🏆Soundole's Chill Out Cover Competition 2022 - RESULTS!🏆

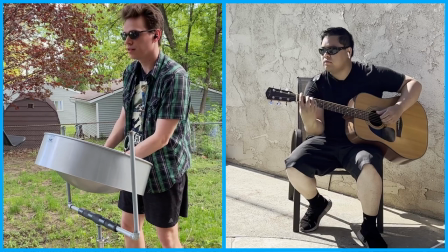(8:24)
So, when you're working with footage from collaborators, you can try to match shots and produce a consistent whole,
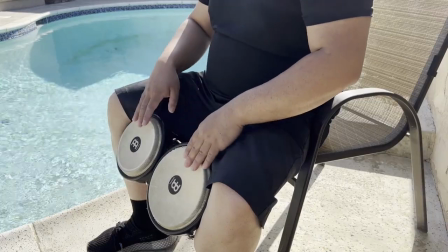(8:31)
or you can do what Nico Mendoza has done here and lean into the contrasts.
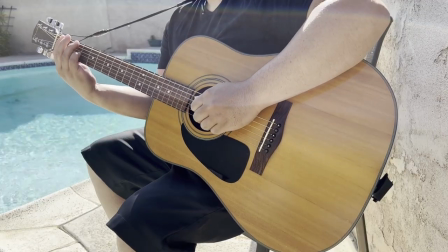(8:35)
The cool colours of his poolside footage make the saturated warm hues of Becca Michelson and Marimba Matt's melody parts stand out in contrast.
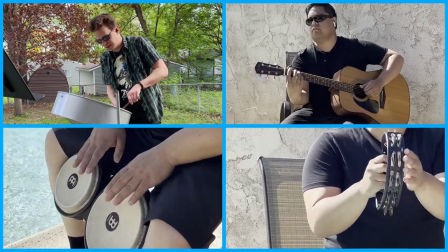(8:44)
I love this composition, it's like there's a natural light shining on the melody when it's framed by those rhythm section parts.
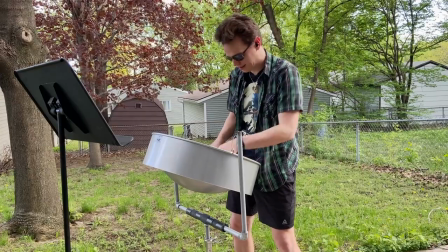(8:51)
Beyond this concept, this is also just a really tightly edited video, with great cuts and zooms to emphasize textural changes.
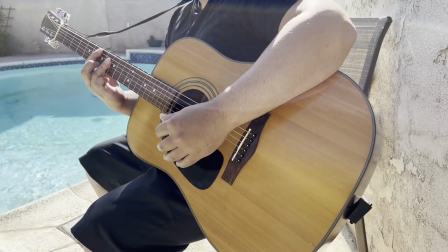(9:00)
Nico is building up such a strong catalogue of videos on his channel, and all of his ideas are executed at such a high level.
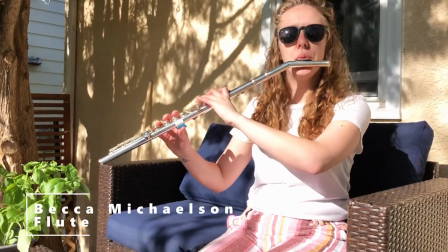(9:07)
If you enjoyed these laid-back summery vibes, I can't recommend the rest of his work highly enough.
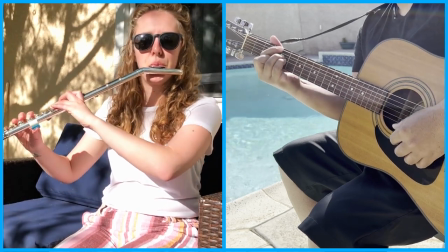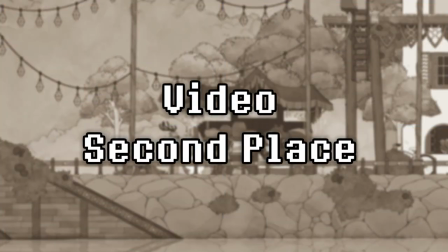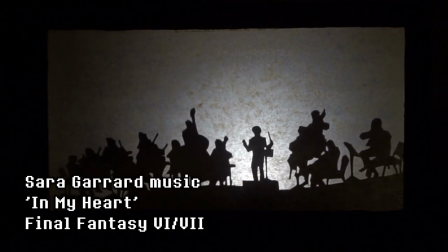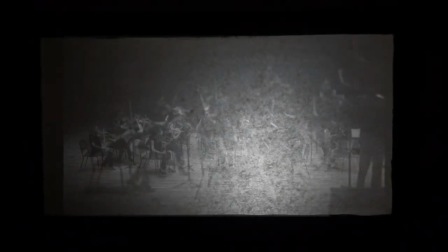whatever project Sarah Garrard is working on you can be sure that she's producing something unique and compelling her entry to this year's competition a soaring orchestral mashup of
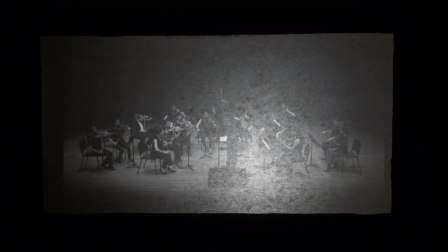(9:55)
themes from Final Fantasy 6 and 7 is testament to that its video uses
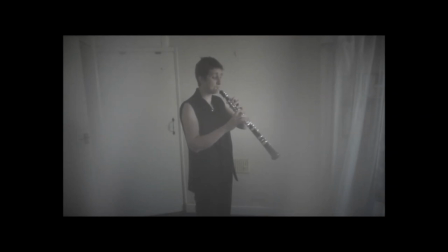(10:01)
shadow dioramas orchestral footage and colored light projections to reinforce the ebb and flow of its symphonic textures It's a deeply evocative presentation.
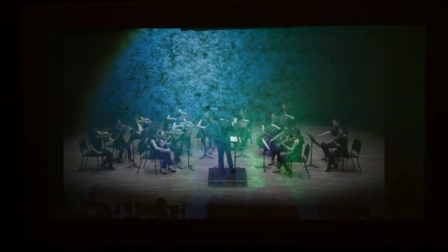(10:11)
For me, the video reinforced the feelings of melancholy, nostalgia, longing, and wonder suggested by Sarah's cover.
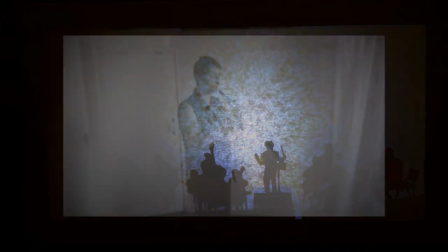(10:19)
If you haven't yet checked out her other work, I strongly recommend doing so. Her output is diverse and always worth your time.
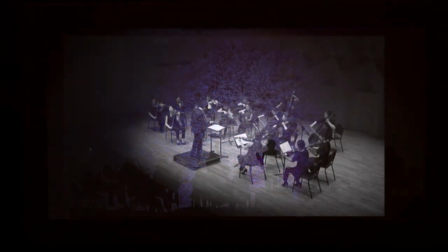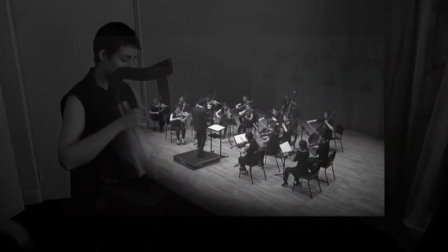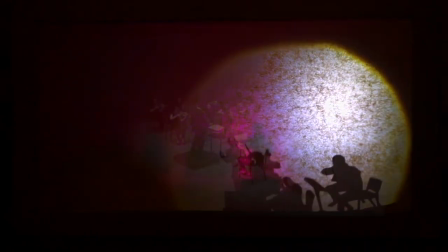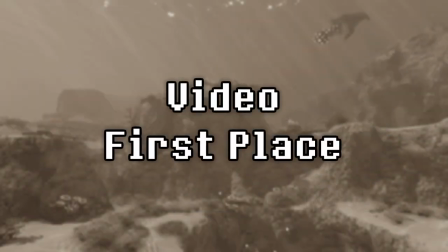There's lots of ways that a cover's video can be impressive to us. The judges appreciated all the videos with tight and cohesive presentation, as well as those which used evocative visual design to reinforce the feel of their music. The winner of our video category this year did both of these things, to a really high standard. Let's take a look at their entry.
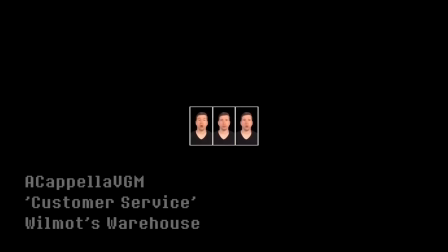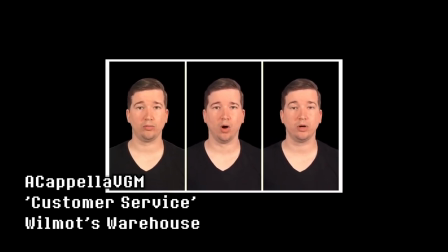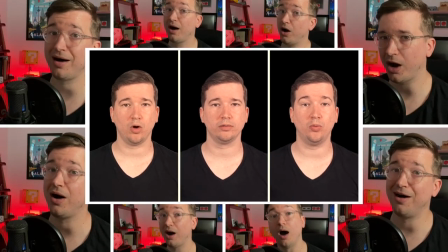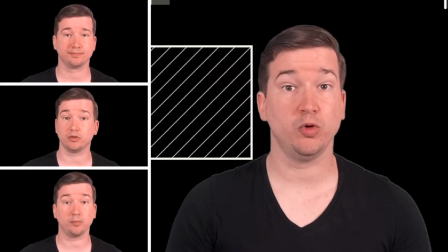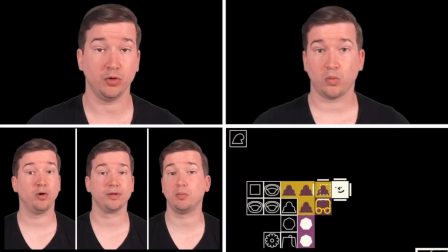(11:30)
I'm not sure I've ever seen a synthesis between game and performance footage that is as
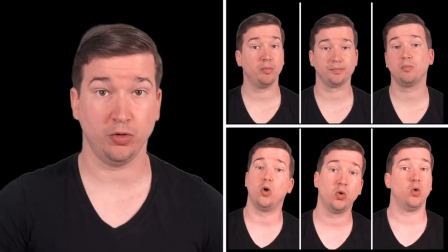(11:36)
inspired or convincing as Acapella VGM's cover of themes from Wilmot's Warehouse.
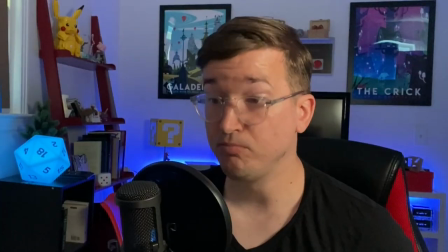(11:41)
In the first half of this video, the colour choices and layout reflect the presentation of the game,
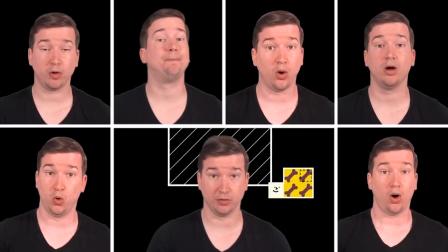(11:47)
making the cleanly chroma keyed footage feel like an extension of the game world.
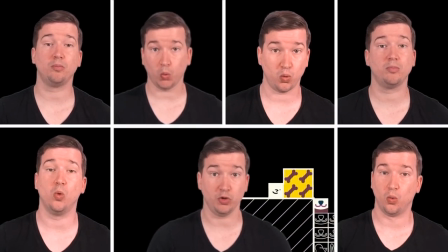(11:51)
A series of slow zooms draw the listener in and perfectly align to the slow building of musical intensity.
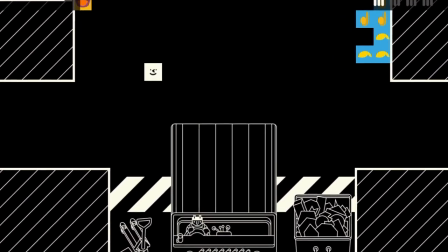(11:58)
In the second half of the video, the visuals show some of the process behind the cover,
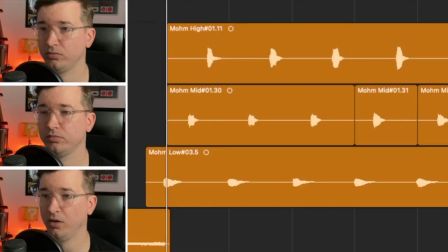(12:03)
as coloured lighting is used to show correspondence to tracks in workstation playback back footage.
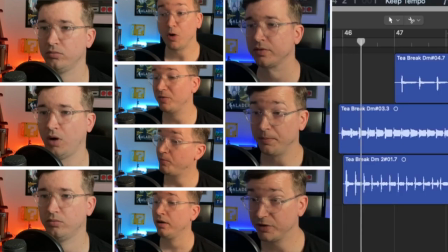(12:08)
I don't think I've ever seen this approach before and it's a really cool effect. It showcases some of the layered complexity behind this unique texture.
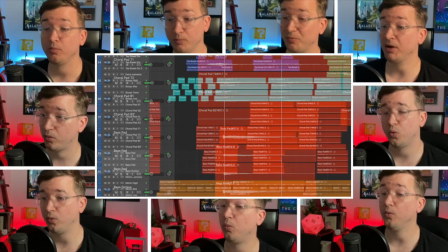(12:16)
The careful planning and meticulous production that has gone into this has resulted in a deeply engaging audio-visual presentation.
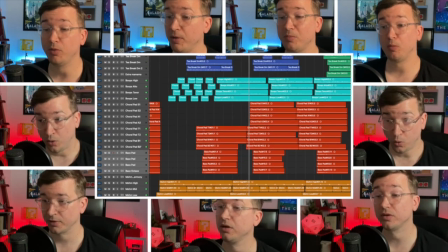(12:25)
Congratulations acapella VGM!